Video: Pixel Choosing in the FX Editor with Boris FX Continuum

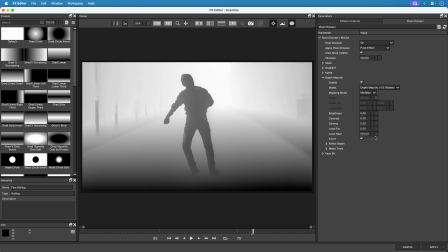[8:14]
Start off by inverting the depth matte and bring the near level right down.
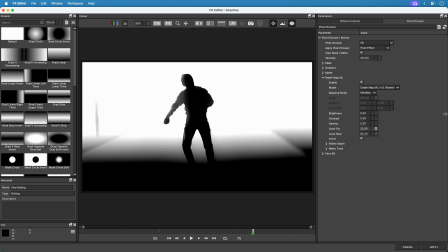[8:19]
Next, bring the far level up slightly. The background should now be solid white, which is where the scan lines will appear. I'm also going to change the depth model to improve the result. For this example, I will use the best setting for the Depth Map ML v1.0.
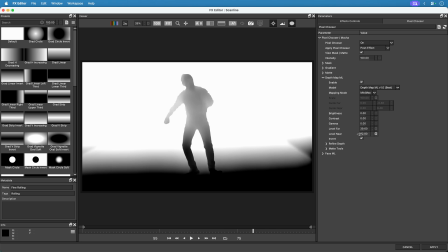[8:37]
This model is great for creating depth maps for long scenes with loads of depth.
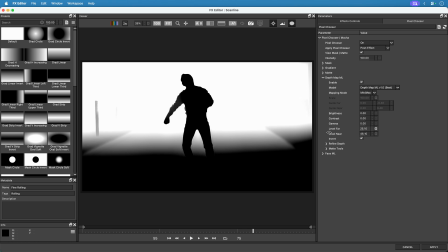[8:43]
My best advice to you is to always try the different models to see which gives you the best results for your specific shot.
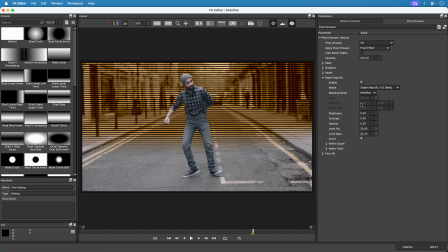[8:51]
Turn off the view matte to see the result. Not bad. Even though this matte has been produced using machine learning, you can still tweak it a bit. For instance, we can open the matte tools and choke the matte slightly to get right to the light edges on the dancer.
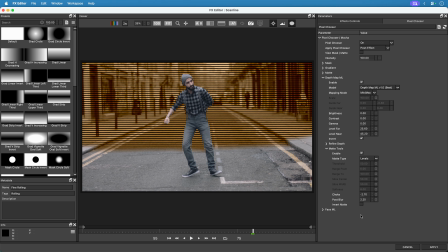[9:08]
Let's also blur the edges to help sell the effect. So that's working perfectly well, and we can start previewing a few frames, but I think we need to blend the scan lines better with the bottom of the image.
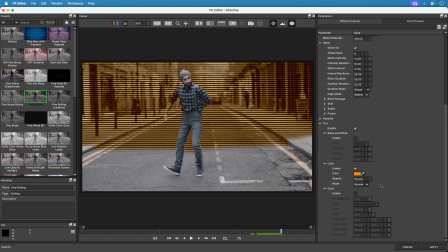[9:21]
Switching back to the effects controls, go to the tint parameters again and enable the gradient mode. Using the on-screen widgets, you can adjust the bottom left and right to blend the color with the background to make it more subtle. Let's apply this result from the effects editor.
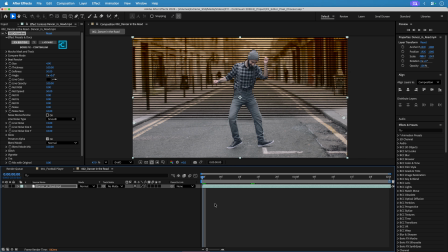[9:40]
To add one more finish to the shot, let's go ahead and add a film stock to enhance the overall look.
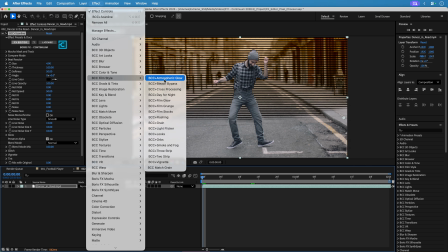[9:47]
We'll use the BCC Plus film stock filter.
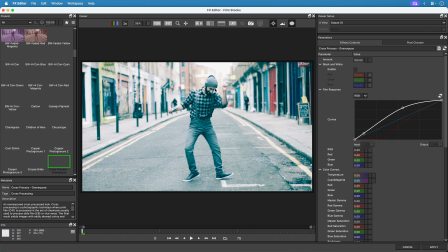[9:51]
Jumping into the effects editor, I'll reset the curve and reshape it into an S curve to make more contrast and depth.
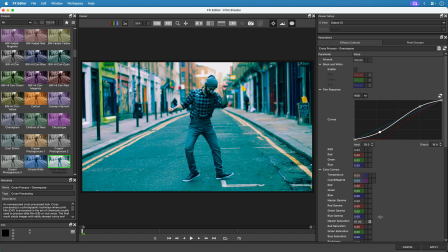[9:59]
I'll also push up the master saturation, and very quickly we have a very color-rich look.
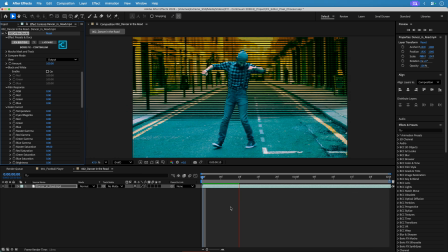[10:06]
Applying this on top of the scanlines look creates a very vibey and fresh stylization to the shot. All this has been achieved by combining some complex mattes straight in our effect. No extra layers or tracks needed.
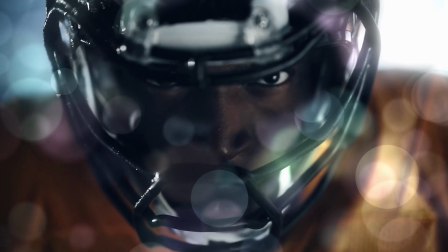[10:20]
If you have any questions or feedback, please feel free to let us know in the comments. We also have the official Boris FX forums, as well as the Boris FX Discord server for bigger discussions. I'm Grant K for Boris FX, and see you next time.